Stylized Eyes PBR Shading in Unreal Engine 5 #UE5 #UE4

Welcome to Unreal Gems. In this video, we are going to shade Citrine's eyes. For that, we are going to use Parallax Occlusion Mapping, a technique that allows us to get depth without extra geometry.
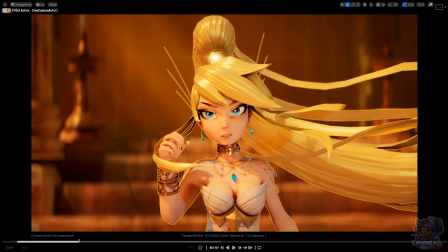0:26 Okay, so here we are in Unreal Engine again, and this time we are going to shade citrine size.
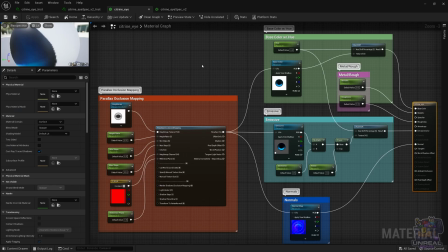0:32 For that we are going to use this material, you already know the base color, emissive and normal parameters, but we will go briefly over them so you can refresh all of your concepts about them.
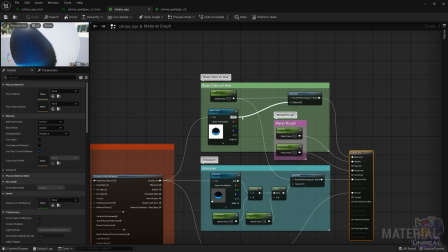0:46 Okay, let's start with the base color, which again has a texture that gives color to the eye.
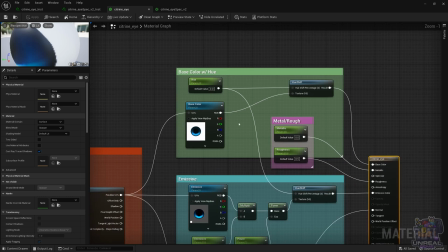0:53 This time again we are using a hue shift, so we can switch colors easily on the eyes. we
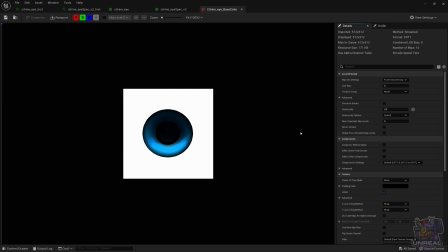1:01 have sampled the texture with sRGB and compression settings default,
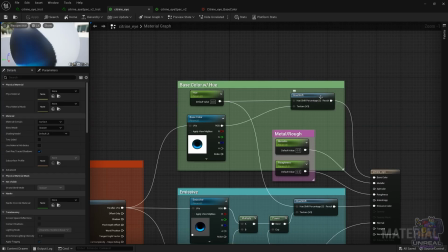1:06 we go to hue shift and we reuse the hue parameter between the base color in the emissive and then we connect the base color to the base color pin. The metal and roughness parameters are the same as always,
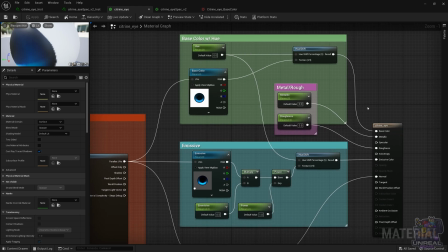1:22 they are connected to their pins and then we have the emissive which also has, as I mentioned before, the hue shift It also samples a texture and it will reuse again the parameter from the hue shift so they change colors evenly, the base color and the emissive.
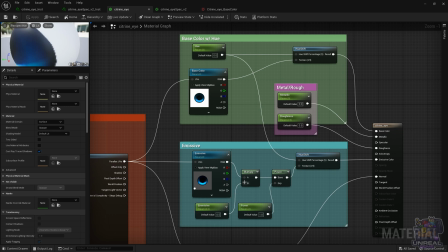1:40 We have an emissive parameter that controls the intensity of the emissive texture and a power parameter that will change contrast between highlights and shadows. so we can either add to
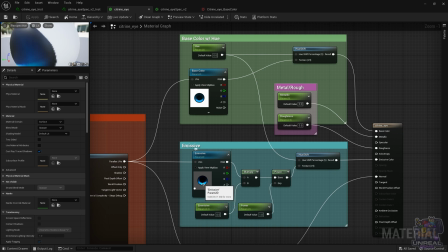1:57 the highlights or subtract from them and make it more or less contrasty. We also have the specular reflection that we added to the emissive which is that white dot.
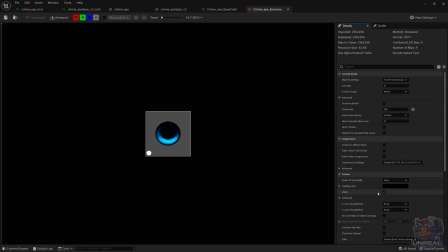2:08 We sample with sRGB and compression settings default as always for colors.
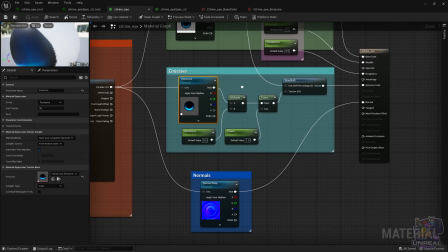2:15 This time the normal map again is a simple one it gives some
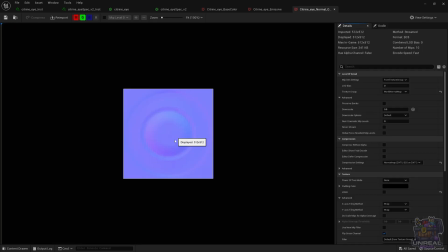2:19 texture to the eye surface and again it's sampled the same but we have the flip green channel because we have OpenGL texture maps and Unreal needs dire text ones.
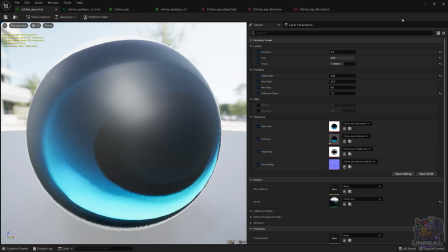2:34 So let's go to the material instance and let's see how the hue affects the eye color.
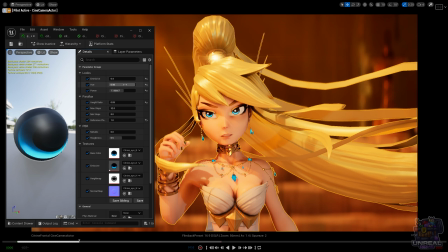2:41 I'm going to start moving the slider and you can see how we are rotating over all of the possible colors. When we are done, we can keep it as is. I was trying to match the color between the gems and the eyes.
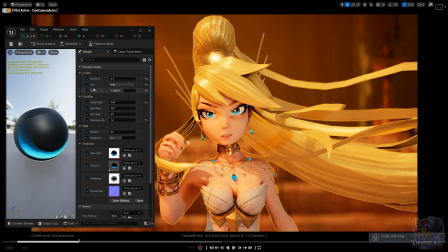2:59 That's why I chose the parameter that I did. In terms of the other parameters, like for example emissive, you are going to see that the effect is quite simple. if you go down or up,
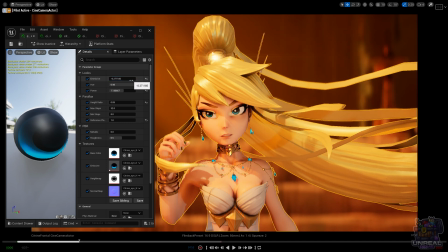3:14 the emissive is going to be higher or lower, so we can subtract, being zero is no emissive, one is original emissive, I thought it was way too strong, so I went down to 0.4.
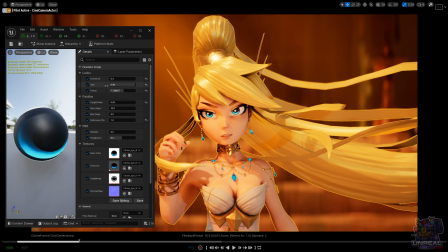3:31 We can now take a look at the power, as you can see, as we switch the number higher or lower, it's going to subtract contrast or add contrast. In my case I was trying again to match the gems so that the eyes didn't pop out more or less than the gems,
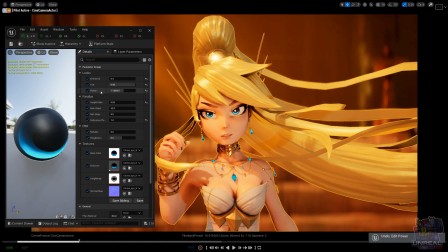3:49 and that's why I chose the parameter I did. But you can go ahead and feel free to experiment with all of this and choose whatever you want. Okay so with this we are done with the emissive.
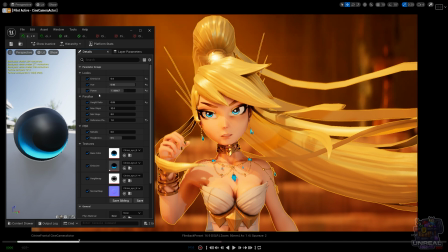4:03 We can now take a look at all of the PBR parameters, so in this case metallic and roughness. In terms of the roughness, if we go higher it's going to make the eye more matte and if we go lower it's going to make it more plasticky, more polished.